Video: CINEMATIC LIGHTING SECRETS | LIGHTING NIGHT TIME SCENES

You might not believe it, but there's actually 9 fixtures playing in the scene. Let's break down what each one does. First, I want to show you the scene. We start off with the wide, we have an action,
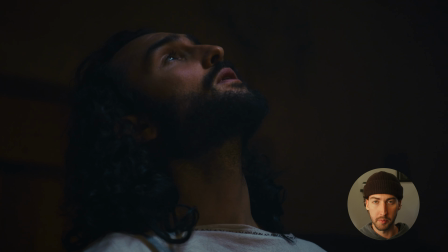we cut in to the tight for some emotion, and we come right back to the wide. In the show, there's more to the sequence, but for now, we'll just focus on the wide and the tight. I'm gonna show you the most important part of this whole thing.
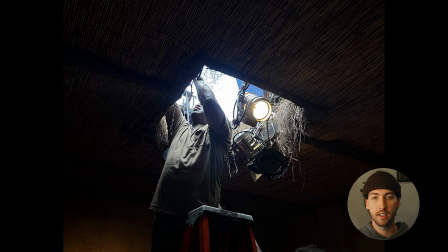It was the skylight. That's why I chose this room to shoot in, because it gave us really cool lighting opportunities. It gave us a place to ceiling mount 4 tungsten Fresnels. These are all on flicker boxes, and they're what are practically lighting the room.
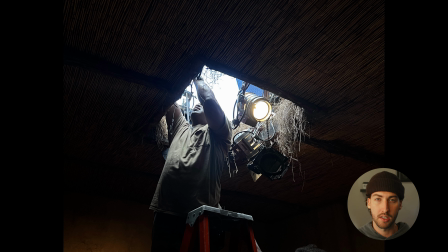They're giving us some, spill, they're hitting the walls, they're hitting some of the items in the room, the set deck, and it gave us a clean way to run these with minimal stands in the room. The second thing that this did was it gave us a spot to put a 600X through the ceiling.
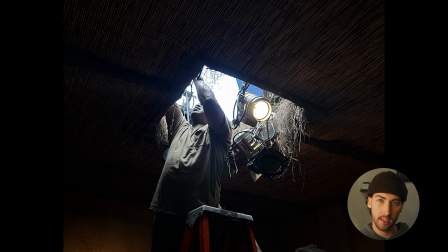So we had a 600X with an F10 Fresnel coming through the ceiling with a little bit of diffusion to give us a skylight or replicate moonlight. It was really important to have this skylight because this scene was actually day for night. As I said, we had 9 fixtures, 4 tungsten Fresnels, a 600X overhead, a 600D outside, a 1200D outside, a tungsten bulb and a China lantern, and 1 tube lighting a back wall.
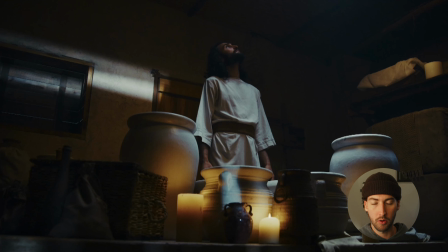Let me show you what they did. 4 Fresnels lit the 4 walls. So we have a Fresnel here, a Fresnel hitting really strongly here, and the other 2 Fresnels hitting the other walls for when we flip the world for other shots. I'm gonna add the tube into this because the tube is sitting right here, lighting that wall up a little bit.
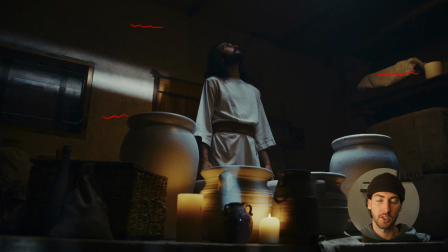These are our ambient lights. These are just giving us a little bit of play on the walls. They're also all flickering, which really sells the effect of the candles. Let's jump to our window lights. We had 2. We had a 1200D on the far side of the building, giving us the light coming through the cracks in these windows right here.
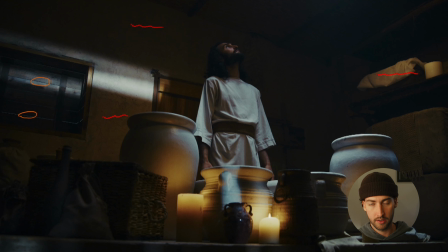And then we had a 600D on the close side of the building, shining through a door. And that is what's giving you this big spill and slash on the wall. That is giving you some of this right here. We didn't want the 600D on the close side to hit our actor. So as you can see here, probably should have feathered this out a little bit.
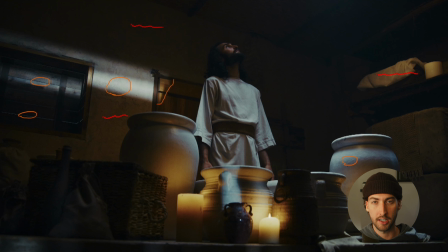That is our cut line to cut it off of our main actor because we had our 600D in the ceiling, which we'll get into now.
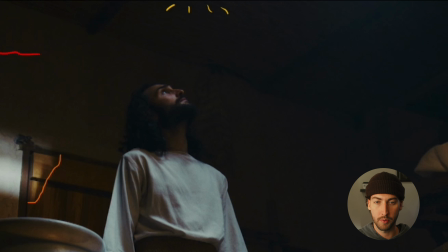Our 600D in the ceiling. This was from the window light, and we had some opal diffusion over top.
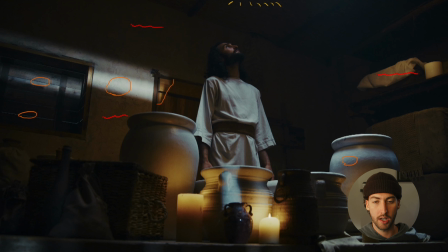This had an F10 Fresnel on it as well, just to give us a little bit of the hard texture of light. It didn't play quite as much in this particular take because we were having to control the haze in a very breezy room. These are first century buildings, but there are other takes where this really played.
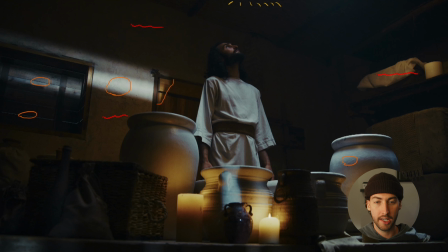There was haze and the beam of light coming down through the ceiling to play moonlight. But what we can see is this really is our key. It's impacting here. You can actually see it cutting because of his head right here, right? That's blocking there.
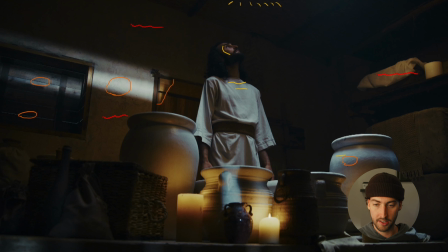We have it right here. And a lot of it you can see is playing on these jars. This little slash right here in the middle is actually from our outside 600D, which was a great touch.
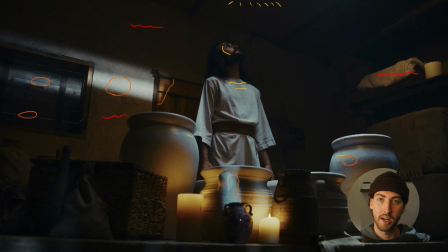I love that hit right there. I don't think that we really went for that, but it happened, and it's one of my favorite parts about the scene. Our 600D over top was really essential. I think it really sold the moonlight part of this whole scene, and honestly, some incredible lighting. As we jump into our tight, we'll see what that looked like.
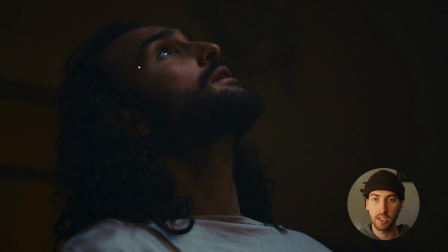So as we now jump into our tight, we're gonna start to see what I think is a really beautiful quality of light hitting our main actor's face right here. This is all happening from the 600D. You can actually see a little bit of the window light right there. You can see that eye light is for sure being caused by a square hole in the ceiling.
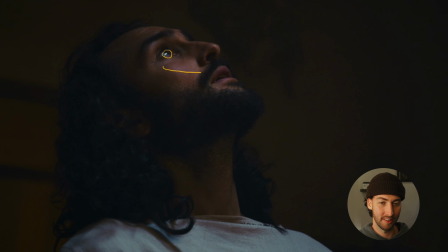Maybe it could have been a little bit more round, but that plays. So it was really cool. I'm glad we shot in this room. It made it really convenient well, not actually convenient, but it made it really cool with the light from the ceiling. And the opal diffusion, we A-B'd it. It looked much better with a little bit of diffusion.
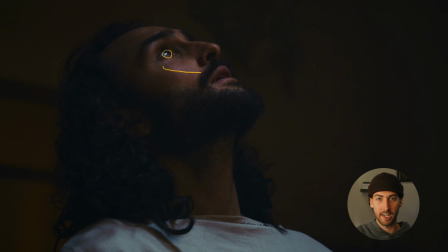It was a little bit too hard, although the streak coming down from it did look really cool. It was a little too hard on the face.